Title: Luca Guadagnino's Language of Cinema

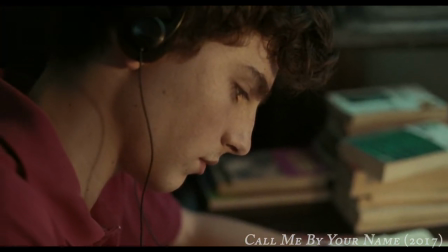[0:14]
When looking across Italian filmmaker Luca Guadagnino's six feature films, you can begin to see stylistic and thematic consistencies within his work.
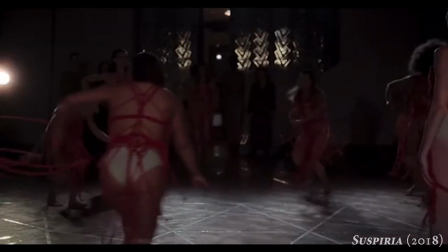[0:23]
The most significant of these being his communication through film as a language.
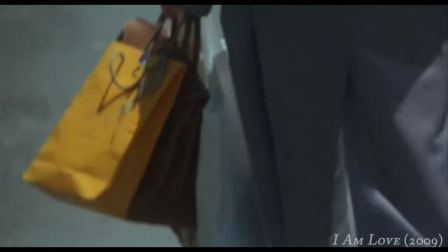[0:28]
When making a film, Luca wants to communicate ideas to the viewer.
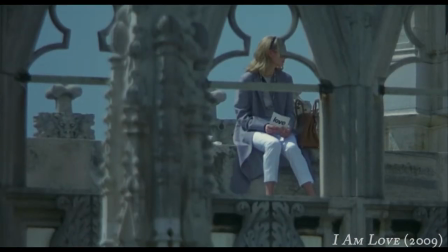[0:32]
He doesn't do this by simply explaining what is happening, rather he will often choose to show the action, or let his actors embody the emotion of the scene.
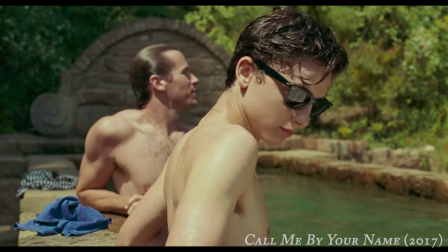[0:41] He's not going to tell me what he's thinking about.
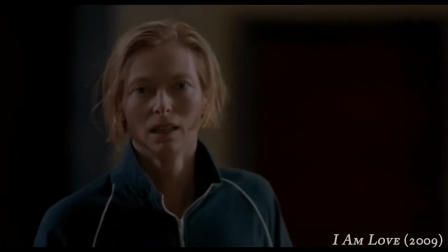[0:44]
This can be seen at the end of 2009's I Am Love, when Emma Reckie, played by Dilda Swinton, rushes home to pack her bags before leaving everyone behind.
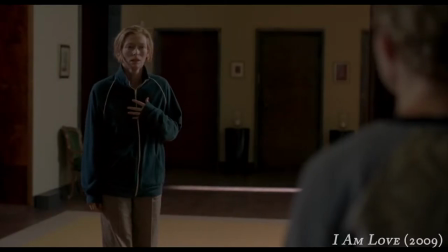[0:53]
She bumps into her daughter, Elisabetta, and the two stop in their tracks. The film builds to a crescendo as the two of them look to each other,
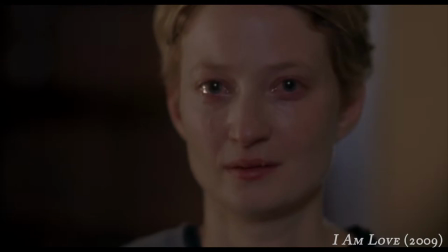[1:01]
Elisabetta silently communicating that she understands her mother's desires to follow her heart, as she too had done earlier.
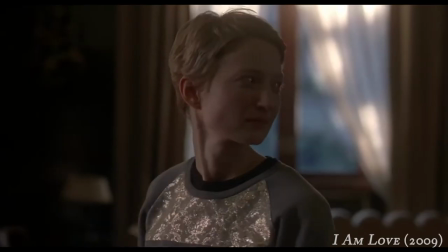[1:08]
This scene is how the film ends, not with a massive action-filled climax, but with resolution in the emotional, delivered in subtext.
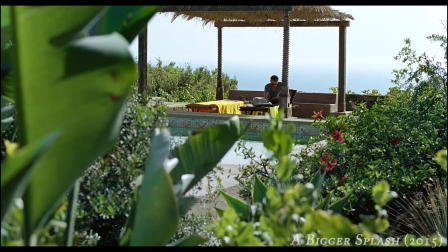[1:21]
In an interview, Luca described his approach to filming as voyeuristic, always being the outside observer looking in on his characters and the action.
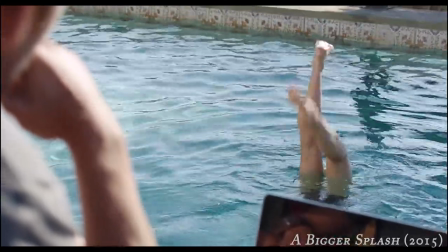[1:29]
It is in this manner that he also films the world and the people in his worlds.
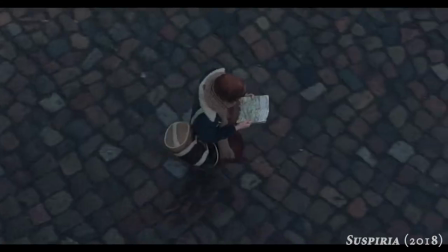[1:34]
Every one of his films are beautifully composed, showing the beauty in the mundane.
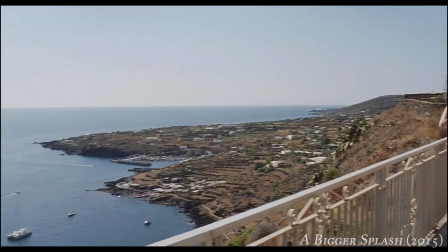[1:39]
The landscapes, his characters, and of course the picturesque Italian scenery are all on full display in Lucasfilms.
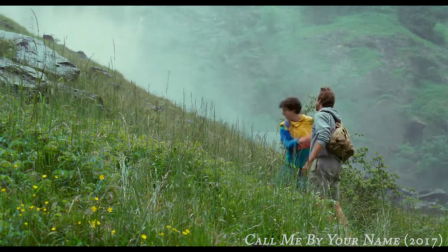[1:51]
A significant reason as to why his films resonate with audiences so much is because of the strong emotional peaks that his stories reach,
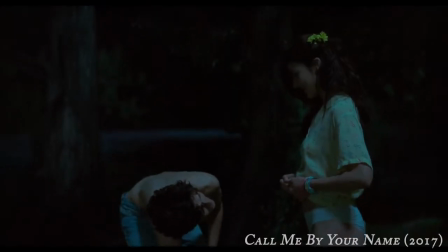[1:59]
with relationships and situations that we can understand and relate to as an audience,
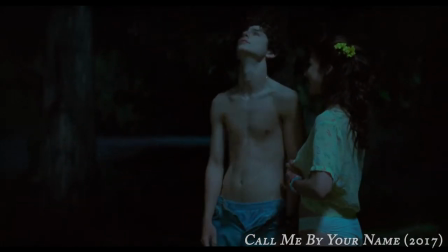[2:04]
transcending the literal bounds of the film into our own personal lives.
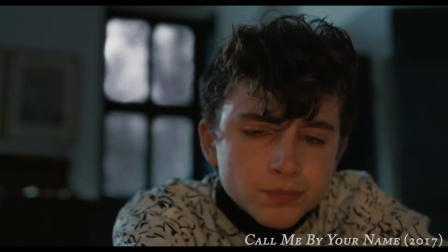[2:09]
Whether that be in the heartbreak of a love that goes away in Call Me By Your Name, in feeling the need to prove yourself in a new location in Suspiria,
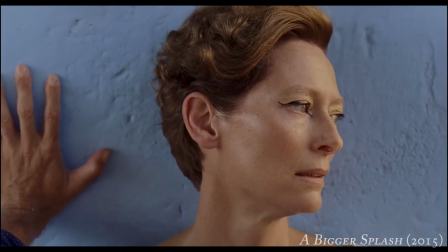[2:18]
or in the feelings of awkwardness and discomfort that come from being around your ex in A Bigger Splash.
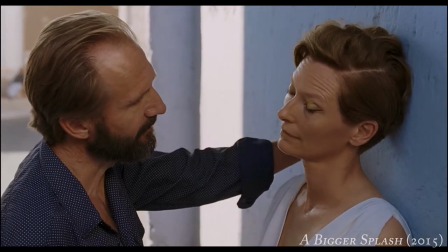[2:24]
Of course Luca doesn't stop the parallels to real life with just the emotional aspects of his films.
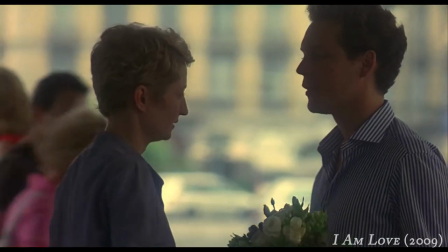[2:29]
Rather, many of his films are set against a larger political landscape in order to highlight issues in society,
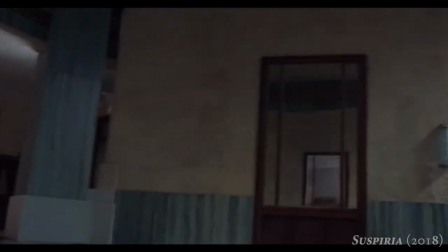[2:36]
giving the audience even more to think about once the film is over. This is found in a bigger splash,
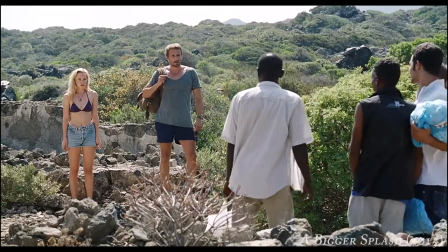[2:42]
where running throughout the film there is a B story showing the discrimination that the government holds towards the illegal immigrants from North Africa into Italy.
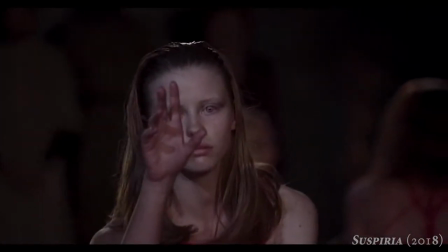[2:50]
This is also seen in Suspiria, where Luca chose to remake the cult classic 70s slasher film as a more realistic,
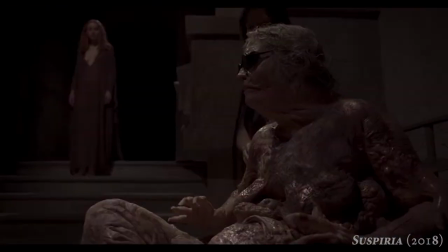[2:58]
art house drama, while still retaining elements of the horror and violence that made the original so popular.
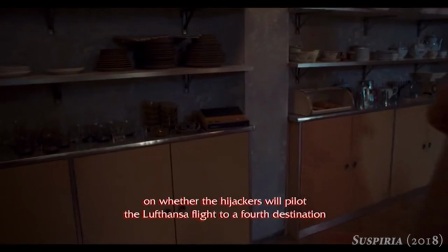[3:04]
He also chose to focus very heavily on the setting, that being 1970s Berlin.
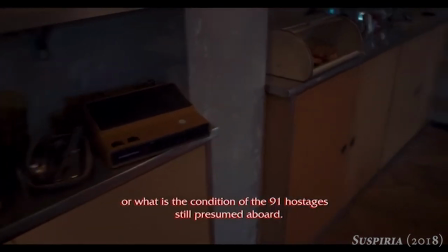[3:09]
This political landscape proved to be a strong choice for the film,
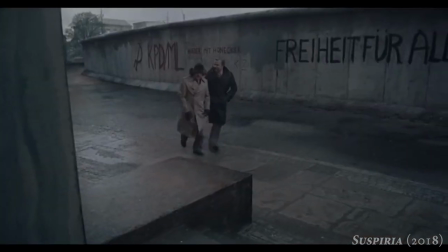[3:13]
going so far as to locate the dance academy that the main characters inhabit directly across the road from the Berlin Wall.
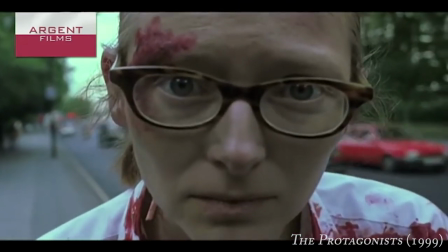[3:21]
The films do not make explicit statements on their stances towards the issues being presented, but nevertheless,
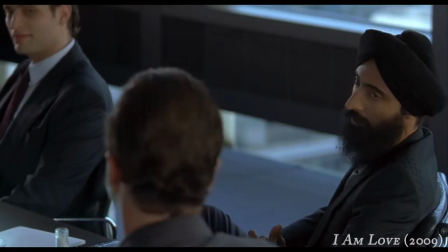[3:27]
the inclusion of these issues acts as a means to encourage discourse on the issues, and to provoke further thought.
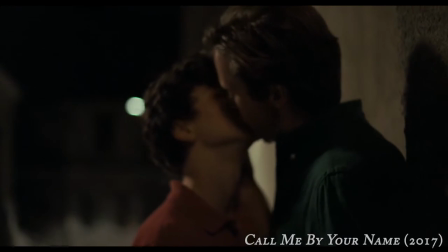[3:36]
The feature films of Luca Guadagnino are emotional stories with characters,
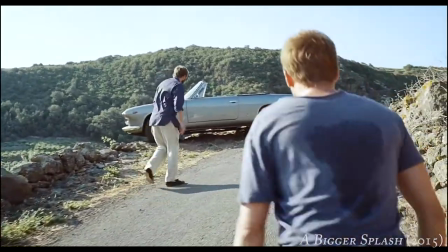[3:41]
ideas, and references to situations that mirror realities in ways which feel natural, and encourage further thought.
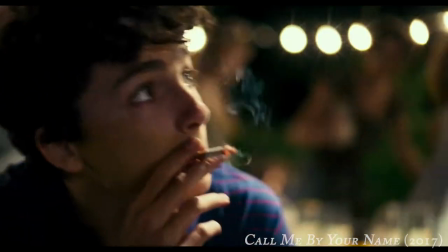[3:48]
The detached presentation in his films of an observer looking in reflects a beauty that is hardly found in modern film,
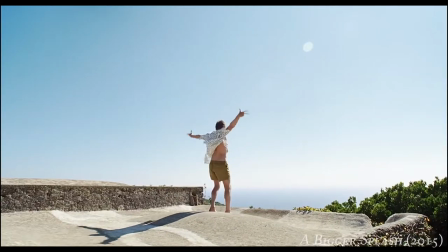[3:55]
and reflects Luca Guadagnino's status as one of Italy's most interesting contemporary auteurs.